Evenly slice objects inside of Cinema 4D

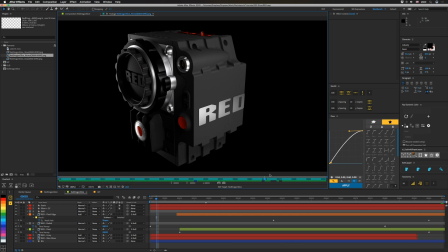And then we have this piece, which is basically the whole thing revealing. And initially, this never was intended to be a reveal, but it just kind of worked out kind of cool like that.
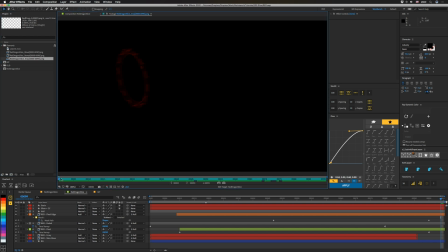So that's what we did. And then we have this third one we're calling X-ray because it's kind of like an X-ray of each section piece. And my favorite part is actually this fan on the front. As you go through here, it kind of animates, which is pretty cool. Anyway, has all our lines and kind of a schematic look as we build through this thing.
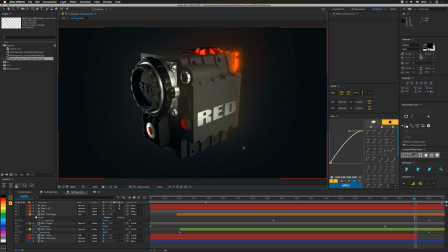So let's close that up. And this is our comp that we built everything in. And the one that you've seen, there's a speed ramp. But I wanted to stick with the original timing in here so that we can have everything match up. So let's start on the bottom. We have a background.
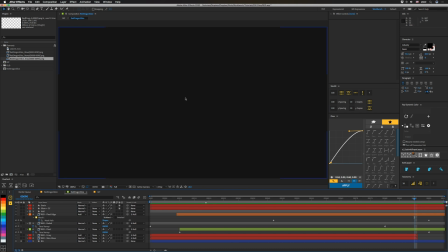Very, very exciting. It's not black, though. It's gray. 21 all the way around, and that's that.
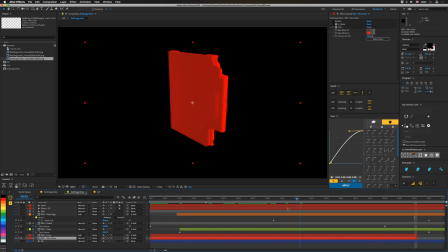Then we have our slice glow layer, which is down here, and it's just that piece that you've seen before, except for we tinted it so that everything kind of had a red tone.
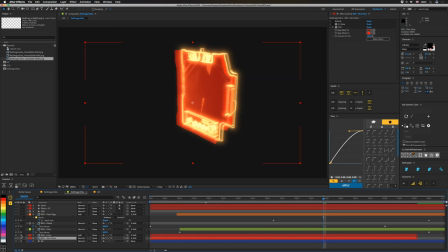Then above that, let me turn the background back on. Above that, we have the X-ray layer, and that's been kind of tinted to a yellow. We've added levels to bring up the alpha. You can see we've crushed it down here. Then we have that fill. Then we have a grow bounds because I actually scaled this down a little bit and some of the glows were passing the edges.
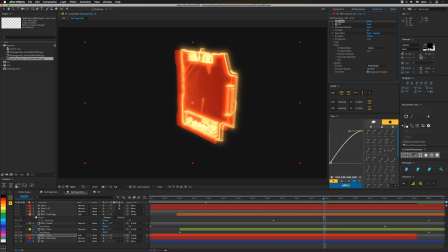So we did that just to make sure that we would see everything nice and smooth without any weird crops. And then on top of that, we threw a deep glow on and we just brought the radius down a good bit. So then above that, we have the final section that's building over everything.
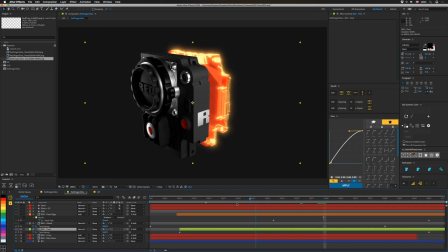So these kind of work in tandem together like that. I changed the timing just slightly to have a little bit of a gap in here, kind of to go back a little bit to the original idea of having just individual slices. Because the initial idea for this thing was kind of based off of, I think, Damien Hirst with slices of different like animals or whatever, like an MRI or something you would see.
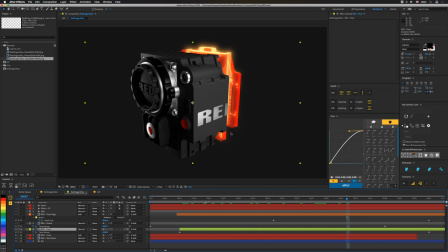Plus, if this was closer, you wouldn't really be able to see what's going on here. Then on top of that, we have another piece that's called Faded.
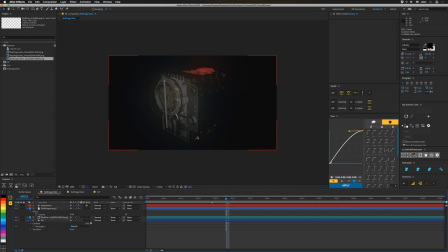And initially, again, this was kind of like more like this look where we had kind of this sectional, like technical drawing kind of thing going on.
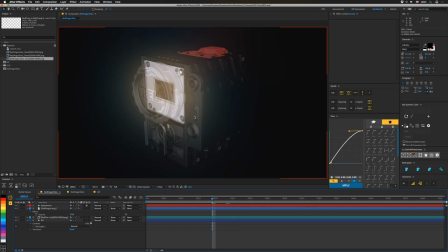Let me make it bigger so you can see it and move to this frame. So you can see that's kind of what was inside. So this kind of outer part kind of lived on in here, but it turned out to look a little bit better under it.
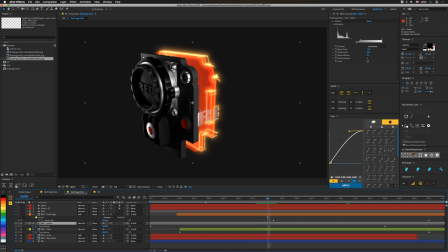So this actually is more prevalent right here because I have an extract on here to drop out all of the shadows. So this part is mainly for this like red lettering on the side of the camera. So then above that, we wanted an edge kind of for this.
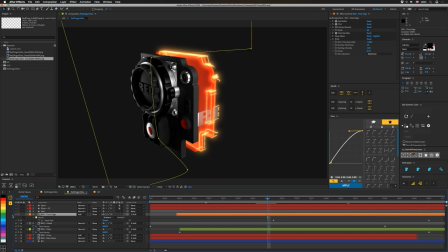So that wasn't just kind of two pieces. We wanted something to bring it together. So I took a version of the same piece here.
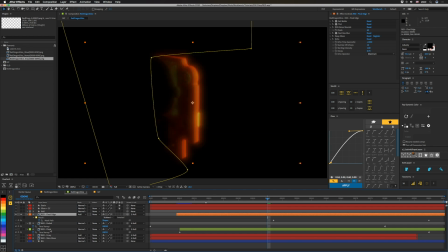Might help to actually just solo this one in particular. So this is basically just the same thing as the final. But you can see I have it set mat on here, and that's to chop off the beginning portion of it. So we end up with basically just another slice. And actually, if we turn all of this off, you can see it's just the very edge of everything in here.
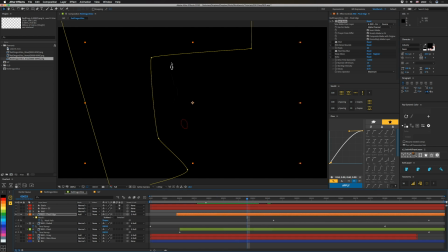This mask is on here to crop out the side over here because that starts to have a glow as well with everything that's going on. And I only wanted to glow on the right side here. So then we have a tint. Then we have another grow bounds to eliminate that same issue as before. I have a fast box blur. This thing is set to like 3. And that's just to kind of let this bloom a little bit better.
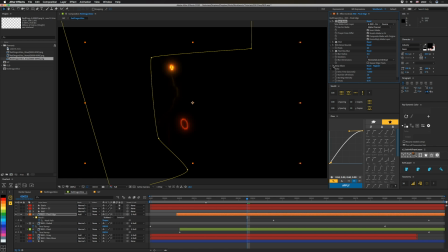Then we have a deep glow on top of that. And then we're using echo so that it can still be leading at the beginning of the thing because this is offset from the final by one frame. So this thing leads that. And then the echo helps it glow over top of it for a little bit longer.
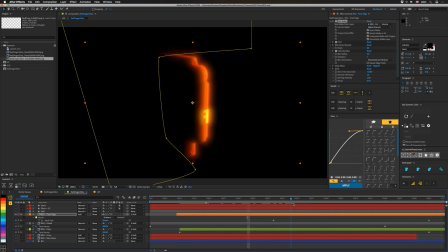So it's kind of like where the metal is cooling, basically. So you can see that's what it looks like on its own.
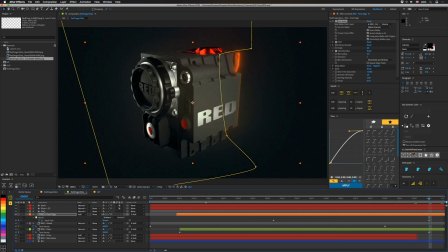That's just added on top. This null was just for sizing everything. Then we have our glow and color correction on top of everything else. So we're using Sapphire Glow because it has nice blooming. And then we have a Lumetri, and I went into Resolve and made a custom LUT for this, which will probably find its way into a product later on.
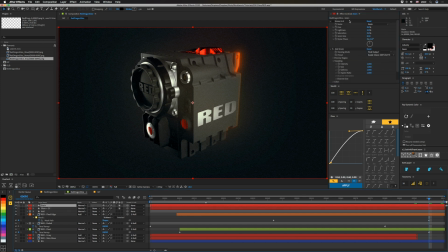And then above that, I just have a layer that has grain on it. I was using Noise HLS because I thought it was actually faster and I hadn't even animated it yet. And it seems to be about the same speed as Add Grain, and Add Grain is a little bit nicer as far as the actual way the grain looks.
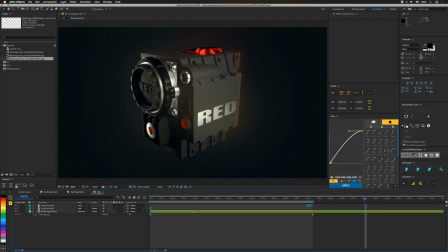So that's why I went with that. And you put it all together, retime it, throw some leaks over top of everything, which is also from something else that's upcoming.
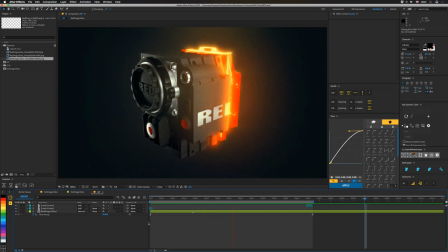And then you're left with what we had before. Anyway, that's it. We hope you guys liked this one. And if you did, make sure to subscribe. And that's going to be extra important moving forward because our big announcement is that we're going to be changing up our posting schedule.